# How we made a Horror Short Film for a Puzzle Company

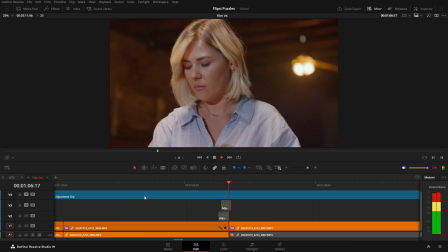[8:25]
I even did some visual effects straight in DaVinci Resolve,
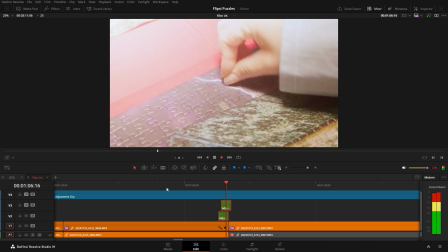[8:29]
such as with this shot where I needed a flash of light from the thunder to help with the cut to the next shot.
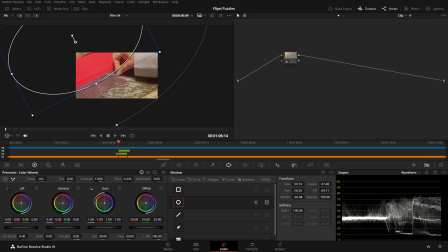[8:35]
I simply added an adjustment layer on top, boosted the exposure of it in the color page, and then animated its opacity.
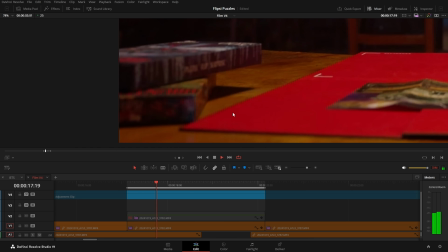[8:42]
I also had to fix some distracting movement on the bottom left of this shot because we were moving
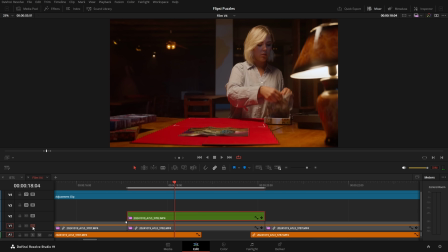[8:47]
around behind the camera and didn't realize that a shadow was casting from the moonlight onto the table.
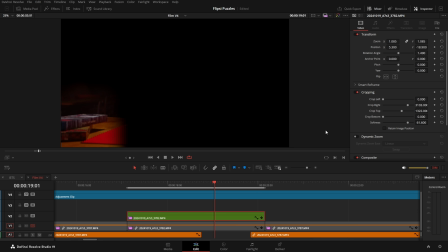[8:53]
So I just cropped over another layer of the same clip from a different point in time where there was no movement and feathered out the edges.
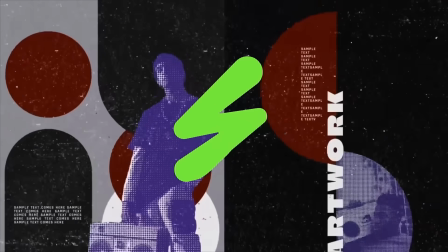[9:00]
For music, as with most of my other projects, I used Envato Elements, which is this video's sponsor.
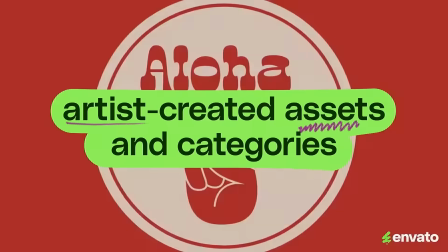[9:06]
Envato provides a huge library of creative assets such as graphic elements and templates,
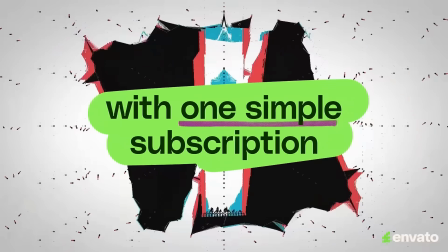[9:12]
stock footage, music, sound effects, fonts, and much more. On top of that, it offers unlimited downloads with an affordable subscription.
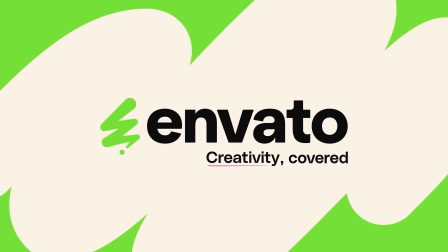[9:20]
So, if you're interested, I have provided a link down below in the description, which will take you to their website. And of course, if you do decide to register, I get to earn a commission. For over a year now, I've been using Soundly when it comes to sound design.
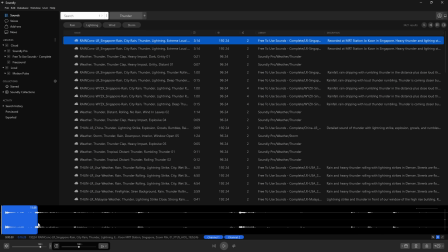[9:34]
You can search for a sound, simply make a selection, and drag and drop it into your editing software of choice, and that's it. This feature alone is the biggest reason for why I love Soundly, because you don't have to go and search for sounds elsewhere, download it, then import it in your editing software before you can even start making changes.
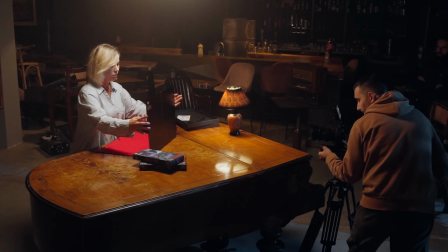[9:55]
For this film, because we were short-staffed, we skipped capturing sound on set.
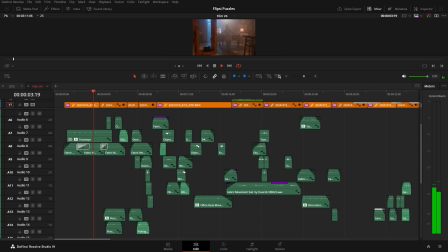[10:00]
So first, I added a bunch of layers of Foley and realistic kind of sounds that matched what she was doing. But more importantly, we added some creative sounds that shouldn't really be produced by specific objects, but it made sense for the scene.
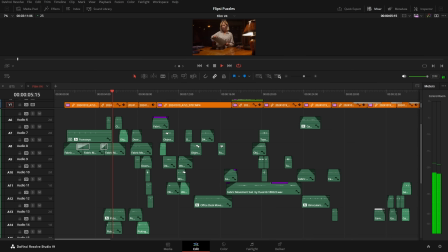[10:20]
For example, the board making a squeaky noise,
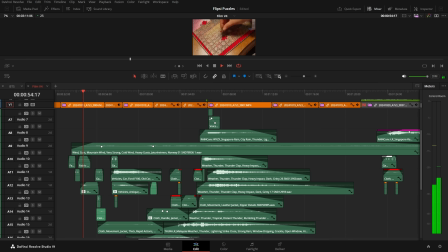[10:26]
matching sounds to accompany the different parts of the puzzle being completed,
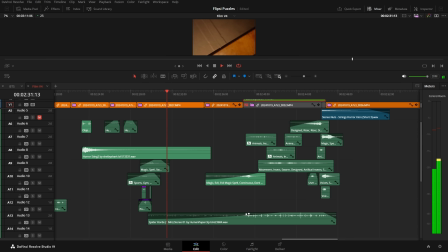[10:43]
and for the surprise side, even though we don't see it, at least we get a hint at what it could be just by hearing it.
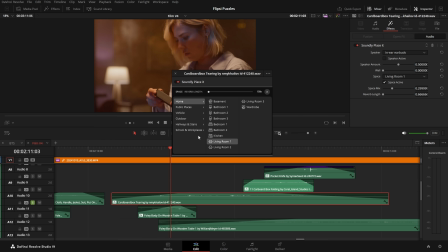[11:01]
Soundly also has this free audio plugin called Place It, which I used extensively to make the sounds blend better with the scene.
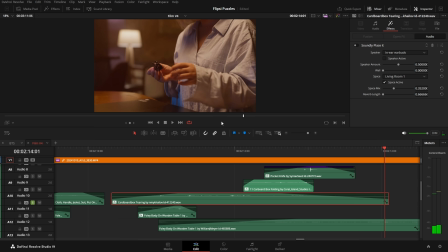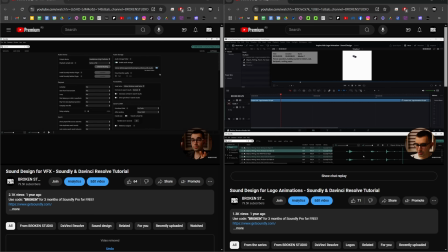[11:17]
If you want to go more in depth with how this software works, I have a couple of tutorials on my channel that you can check out.
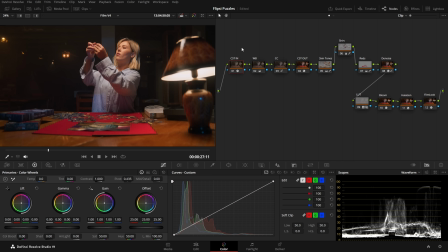[11:23]
For color grading, I use this node tree for pretty much every shot. There are a couple of color space transform nodes to convert from log to Rec 709, some white balance tweaks,
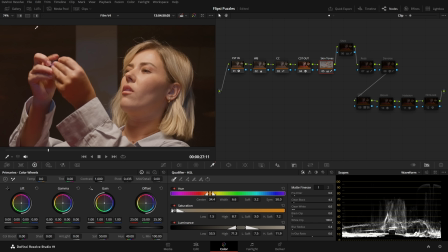[11:35]
overall exposure, skin tones, because I really like having good looking skin tones.
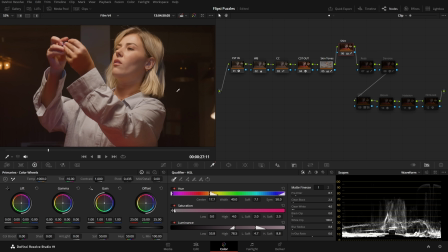[11:41]
Made sure the blue of the shirt popped out from the rest of the frame for some color contrast,
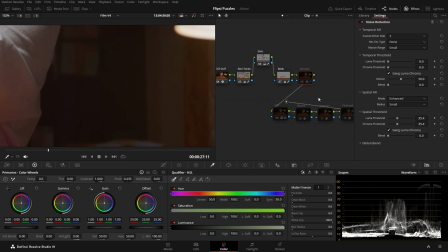[11:46]
dialed down the reds a bit, denoised each shot a bit, even though this camera is a low light beast,
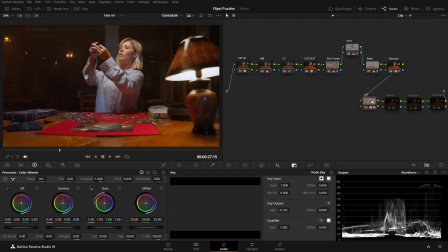[11:51]
so the original wasn't too bad either. Then some final passes, such as a LUT with a very subtle opacity, bloom and halation,
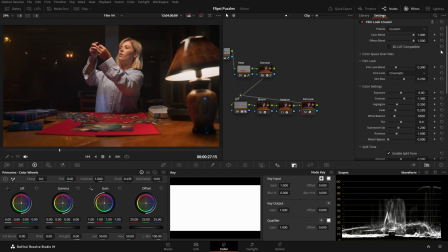[11:59]
and I used the relatively new built-in Film Look Creator plugin to give it an overall grade.
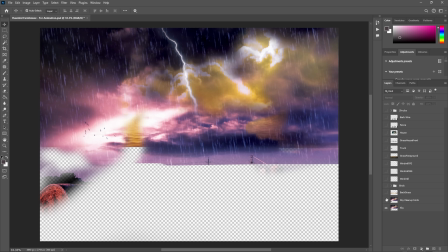[12:06]
Now, on to visual effects. For the house animation, a Photoshop file of the puzzle was sent to me,
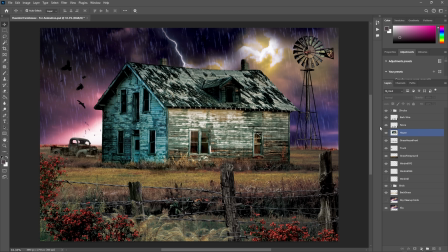[12:12]
which I then prepared by separating objects into their own layers and using the clone stamp and patch tools for specific areas,
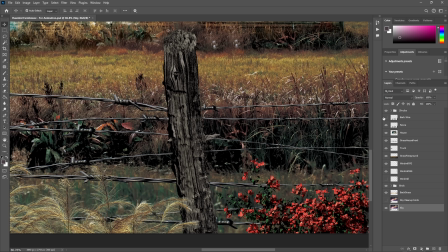[12:19]
such as with these birds, the windmill, and the wooden fence. Then I brought those into After Effects for animation.